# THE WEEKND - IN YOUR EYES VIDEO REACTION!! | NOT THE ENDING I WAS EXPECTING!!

When it's said and when it's done, I don't ever want to know what you did because I can tell what you did because it's in your eyes. that's fucking tight it goes all the way back to the knowing when he says i know what you did i know so i'm gonna let you taste her i ain't washing my sins that was a that line when i heard it for the first time that's when i was like okay this motherfucker right here has nothing to do with this song but he's talking about i'm gonna let you taste her he smashed some other chick and then now he's gonna let she's gonna fucking give him head i'm not washing my sins yo that's yikes you know but that's similar to this but this is more like i don't even want to know what you did to even get to that point. And the direction of the music video is tight. It starts out with like the panic and then we go and like rewind to see exactly how we got there. And I'm glad that Weekend's not actually singing because that would take away from the fact that it's all just one long story. If he was singing that gives him more of a music video vibe and this is more of like a cinematic short film type vibe. But the color choices and the color blocking are fucking tight for sure with the red and the greens like the way it's blocked off kind of reminds me of the movie Drive with just like that dreamlike feel.
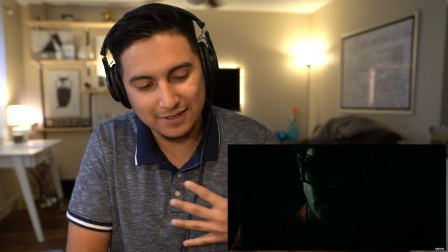293s
Like look at this color blocking right here the green light and then it's on his red suit and it's black in the shadows.
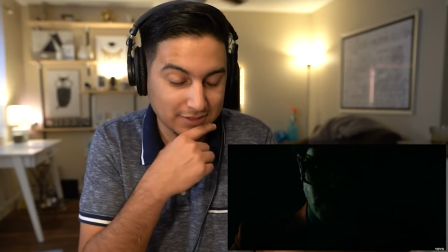298s
It's tight.
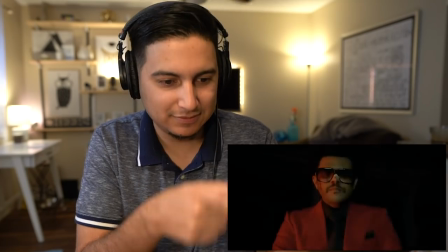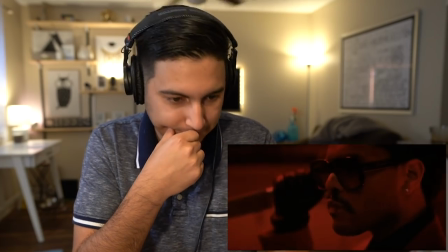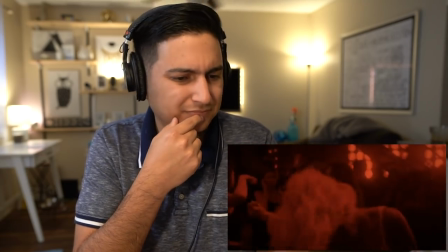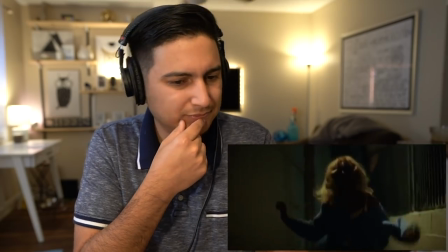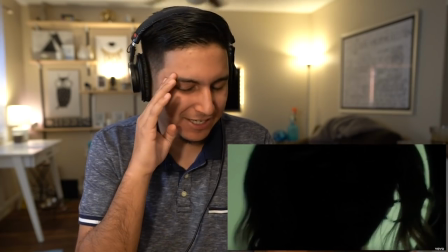328s
try to you always i can see it in your eyes and i know it hurts to smile but you try to yo this whole album is just like one long ass movie because he said that in one of the songs that i did at the beginning like in the first half of the album i think it was on scared to live when he said that he could tell that she's forcing the smile and he doesn't want her to be scared to live again because the love that they had was lost but she's smiling through the paint this video right here has like the pretty music video vibes the song pretty off of kissland it feels like it's the same vengeful concept but this one is more straightforward like we're seeing the fear we're seeing the frightenedness
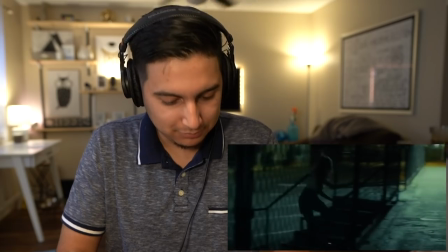362s
in her eyes yeah this
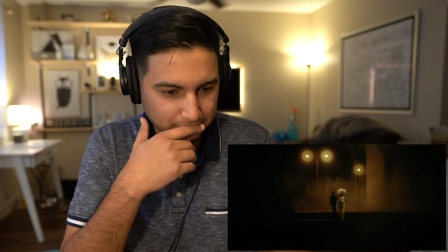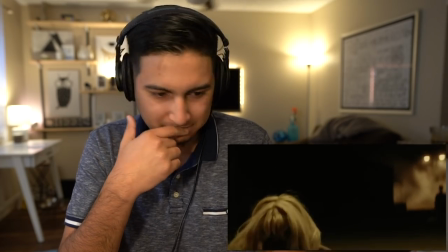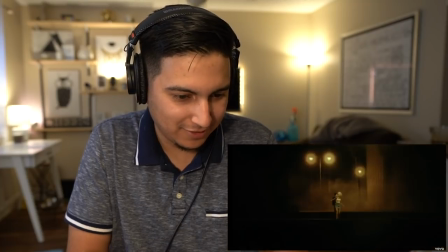380s
video is fucking shot amazingly like look at this frame right here it's just them two like it makes you feel like they're all alone in
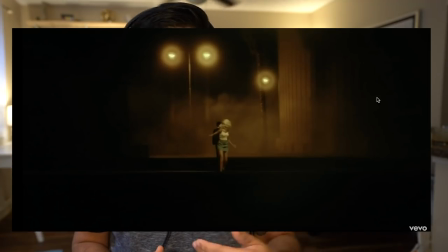387s
the entire world because it's a wide shot and he's in the shadow but she's in the light that's clean And then the shot right before that was her running, but it was all hectic because the camera was bouncing So you feel like the hecticness within the video and then this is like more calming But it's still scary because it's only them to her and he's trying to fucking kill her.
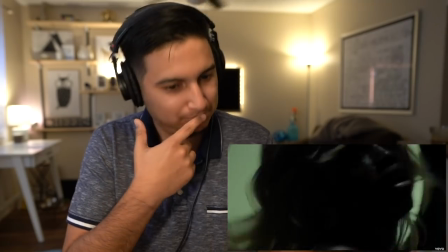405s I live right here I do, you always try to hide the pain. Bouncing, bouncing.
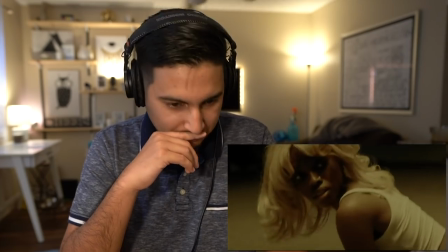412s I always look the other way. I'm blind, I'm blind.
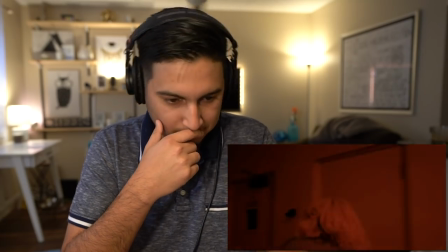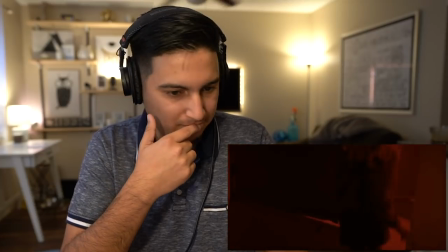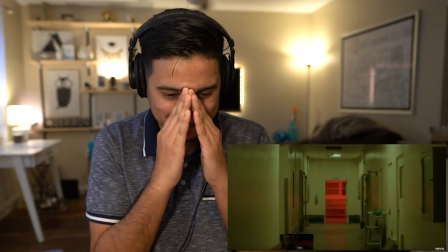428s
Oh, that shot right there. The cinematography in this video was like perfect. Like this is what I mean by color blocking right here.
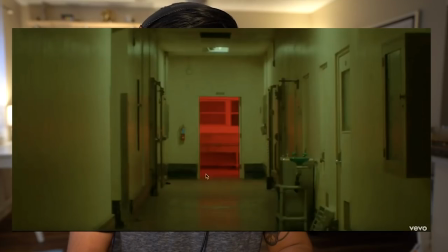434s
Like look, you have all this green and then you have this one little piece of red. And then over here it happened again.
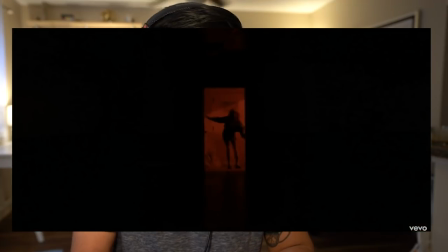439s
Like we have all this red and then right here we have all this black but then that one little frame of red,
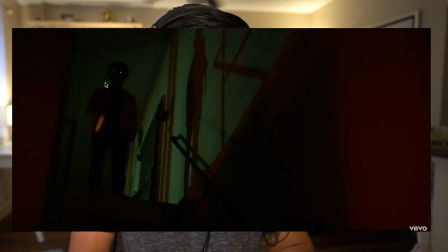444s
it's clean. and then this shot where these leading lines lead you right into the weekend and again we have the green with the red it's fucking tight and then his eyes
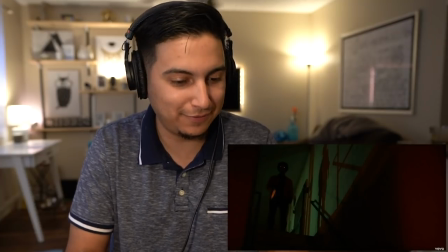452s
shine and so does the knife tight the director of photography whoever directed photography on this video amazing